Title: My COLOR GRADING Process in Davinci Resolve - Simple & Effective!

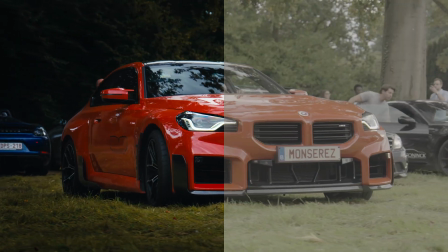[0:00]
In this video, I'm going to show you exactly how I color grade this video step by step so you can easily follow along.
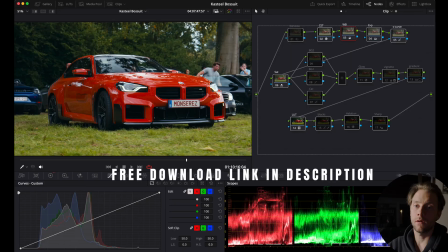[0:07]
If you want some clips and a note tree to practice along, I will drop a free download link in the description box.
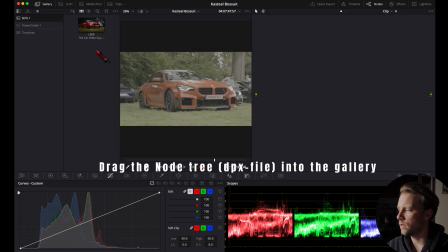[0:12]
Then you can simply drag your file into the gallery and drag it from the gallery into your notes section.
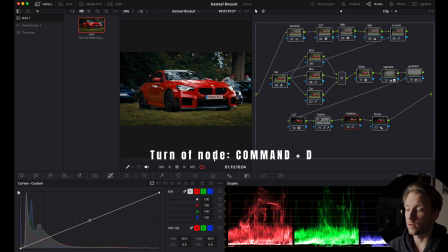[0:19]
I'm going to turn off all the notes by pressing Command D,
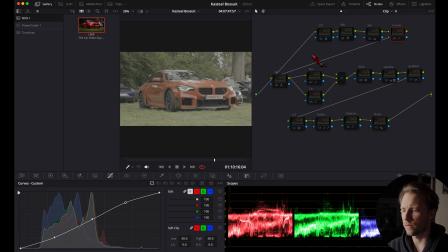[0:24]
and I'm going to delete the ones that I won't be using for this clip, so you can follow along note by note. I'm going to start with the color space transform, the LUT and the saturation note here all together.
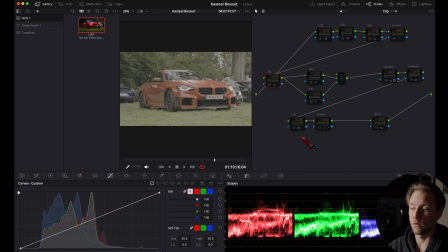[0:38]
Don't worry, I'm not going to sell you a LUT, I'm just using one that is built in DaVinci Resolve. So I'm going to reset the three notes from scratch. I'm going to effects, go to color space transform right here.
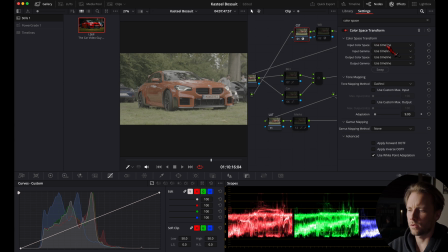[0:55]
For your input, you're going to use your own camera settings. For me, that was Sony S-Gamma 3 Cine, Sony S-Log 3.
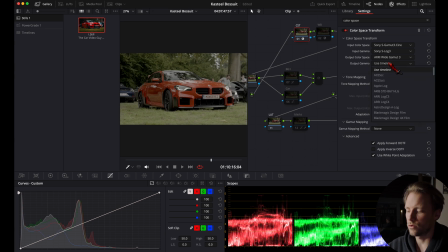[1:05]
And I'm going to work in the ARRI wide gamut 3 space in the Log C3.
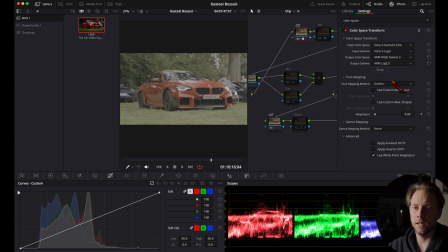[1:13]
This is a color space that gives me a nice looking image at the end, and it works well with the codec looks built in DaVinci Resolve. This is just a personal preference, as is color grading. I've actually learned this from Rajib from Melior Studios.
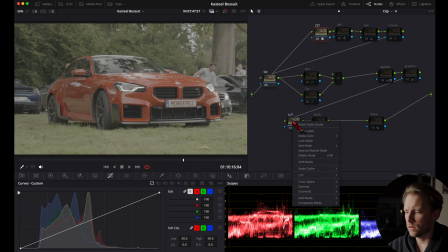[1:28]
Then I'm going to my LUT section, right click, LUT, film looks, and then I'm going to choose the D65 right here.
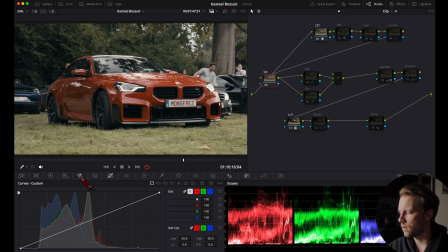[1:37]
Then I'm going to my saturation, I'm going to the RGB mixer. I'm gonna set red here at 2.0, green here at 2.0, and blue here at 2.0. Okay, so there's that already. Now we're gonna move over to the white balance tab right here.
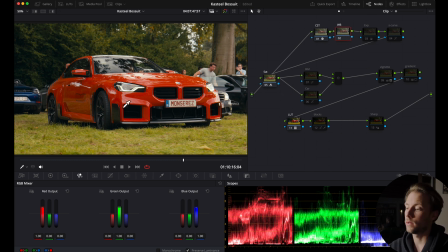[1:57]
I'm gonna reset it completely. If I look at my image now, it kind of looks too warm for the look that I'm going for. I want it a little bit cooler. So I'm going to my primary wheels and I'm gonna drag down the temperature slider until I'm happy with the result,
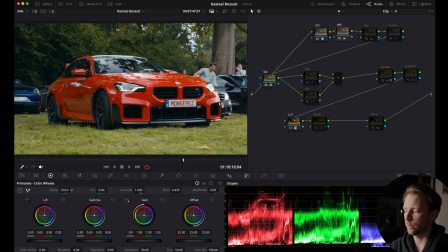[2:14]
somewhere right here. For me, in this workflow, this is the easiest way to just adjust your color temperature. If we check our scopes right here, we can see that our blacks are on the low end side,
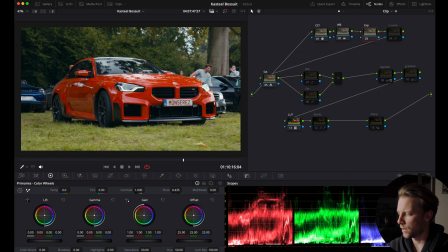[2:31]
so I might just bring my lift slightly up
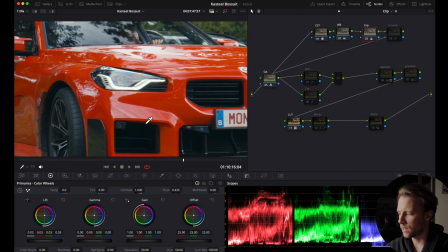[2:38]
to get some details back in the shadows, you see.
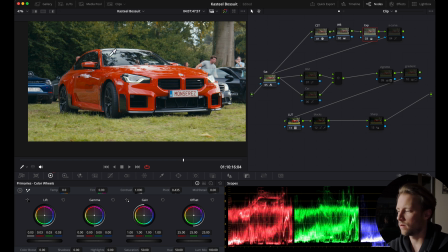[2:47]
And next I want to bring down the highlights. We have here some harsh light from the sun, so I might want to drag it down a little bit, somewhere around here.
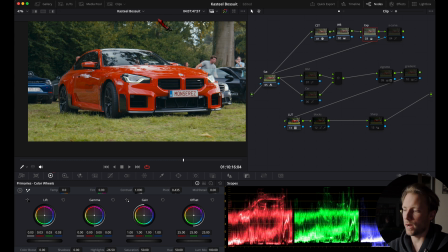[3:03]
That looks around good, but I might come back to my exposure note later. After I've done the S-curve and the vignettes, you will see exactly why. Let's go over to the S-curve. I'm going to reset the note. And I'm going to my curve step. I'm going to put a dot in the middle.
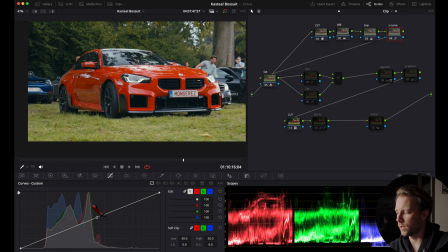[3:21]
This section represents the midtones. This part stays untouched. Then I'm going to put a dot here, which represents the dark areas.
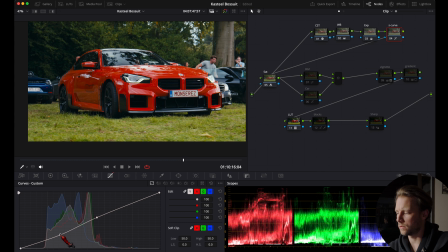[3:30]
And I'm going to slightly lower this dot to add some extra contrast here. Then I'm going to do the same here, put a dot here, but I'm gonna drag it upwards. So that brings back a little bit of brightness in those highlights.
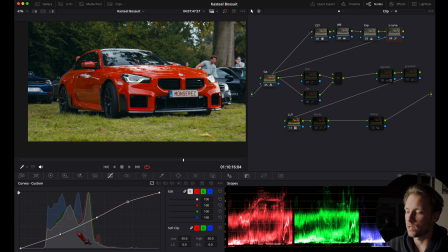[3:47]
So this is called the S-curve because of its S-shape, and this technique is very common in color grading, and it will make your image look more punchy, deep, and more contrasty in a balanced way.